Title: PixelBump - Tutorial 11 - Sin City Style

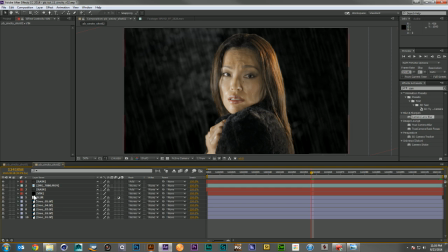2271s
Just gives that background a little more feeling of being lit. And let's go ahead and just bring this guy down a bit. We don't want to lose everything in there, but we definitely want a nice little bright area.
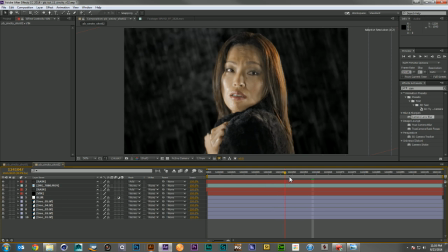2287s
Okay, now we have to figure out where we're going to have that lighting, that color change happen. So I think right around here where we notice that she's really seen the man run up to her,
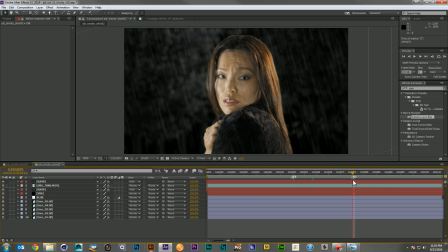2304s
up to about here, where she really settles into her helpless look, where we'll bring our color up. We'll make it suggestive of the fact that she's trying to seduce this man. So what we'll do is
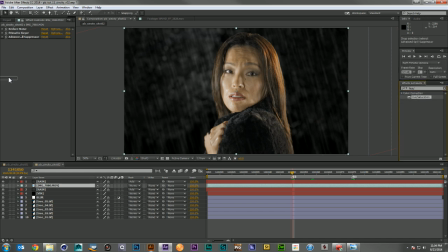2323s
come in, grab our hue saturation again, and we'll come into our reds, drop those completely out, come into our yellows, drop those completely out, and let's go ahead and take a curves adjustment here, maybe.
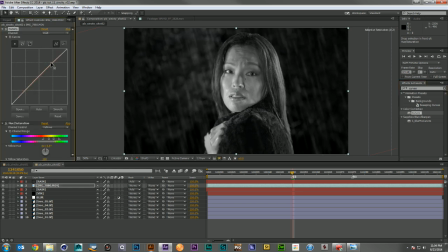2344s
So I'd like to see a little more contrast in her. That's one of the big things. Oops. One of the big things about black and white is the whites are really bright and the blacks are really dark.
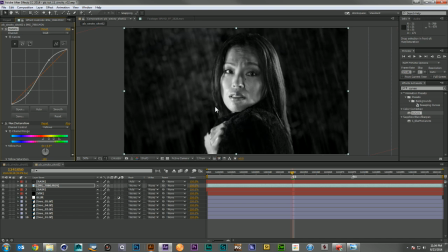2360s
And you have less of that middle tone gray. That looks much nicer. That gives you a much stronger black and white look. But because now we've color corrected with curves, I don't want to use the same exact one to bring her color back in.
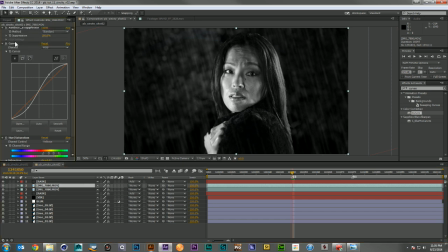2375s
So I'm going to duplicate this guy, remove its curves adjustment, and let's go ahead and reset this. And we'll just bring our master saturation down a little bit.
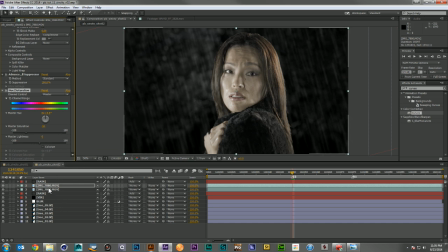2392s
And what I think we might want to do, looks like we definitely have a little more cleanup on our key.
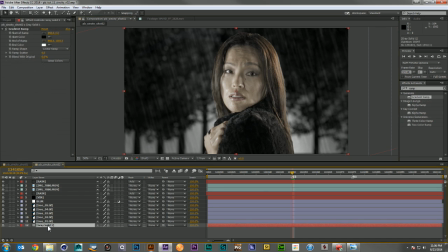2399s
Let's go ahead and get it. We're definitely getting a little bit in it.
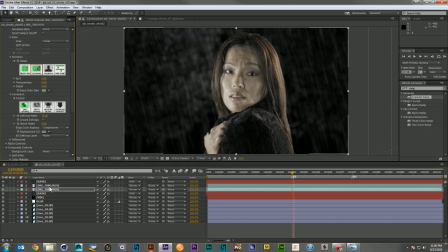2407s
So let's come in and just defocus our mats just a little bit. Just kind of clean that up. There we go. Very nice.
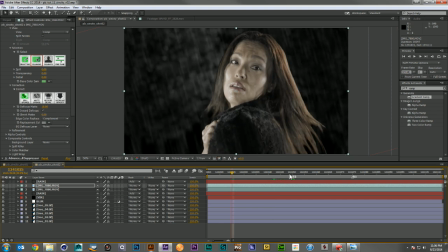2418s
Not enough that we're losing our hair completely, but definitely cleans that up. Now, I think we're just a little too blank in that background.
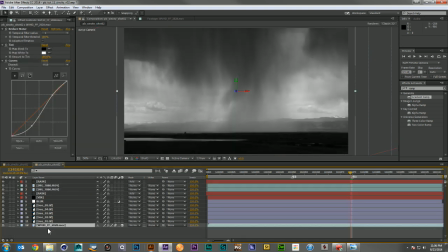2428s
So I'm gonna come in, I'm gonna grab my background layer and just throw it over the top.
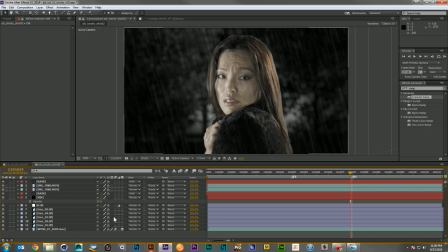2438s
There we go. That's a much nicer image. That helps a lot. Just turn off its 3D. Oops. And we'll scale, we'll just reset its transformation positions.
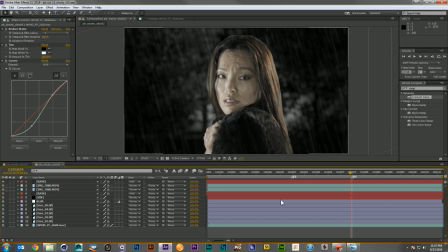2455s
There we go. Just a little more interest in the background now. So what I'll do is I will take my layer and
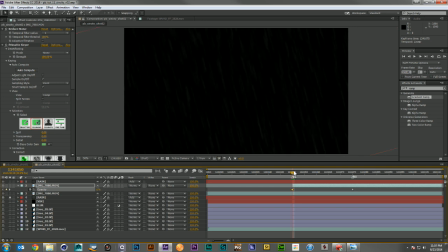2470s
just ramp the opacity down. Oops, accidentally hit solo.
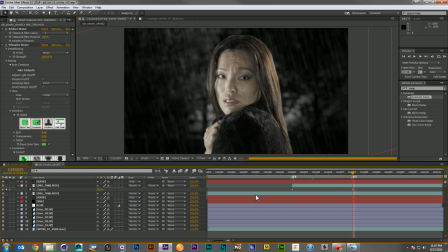2479s
So this way, that color will come in really nicely. Oh, I went to 100%. I think maybe something more like 60, possibly. There we go. Just a little color.
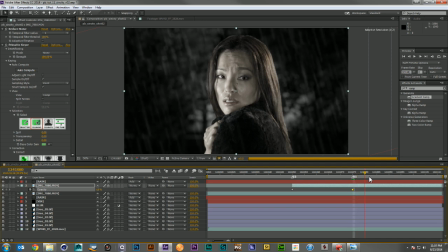There we go. Now the last thing we have to deal with are the eyes.
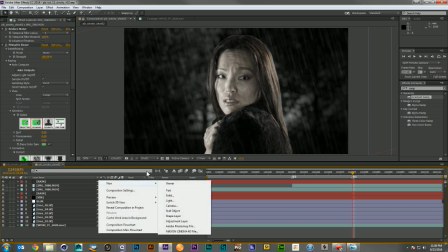2512s
And that's going to be a really simple track because her eyes have these beautiful white highlights in them.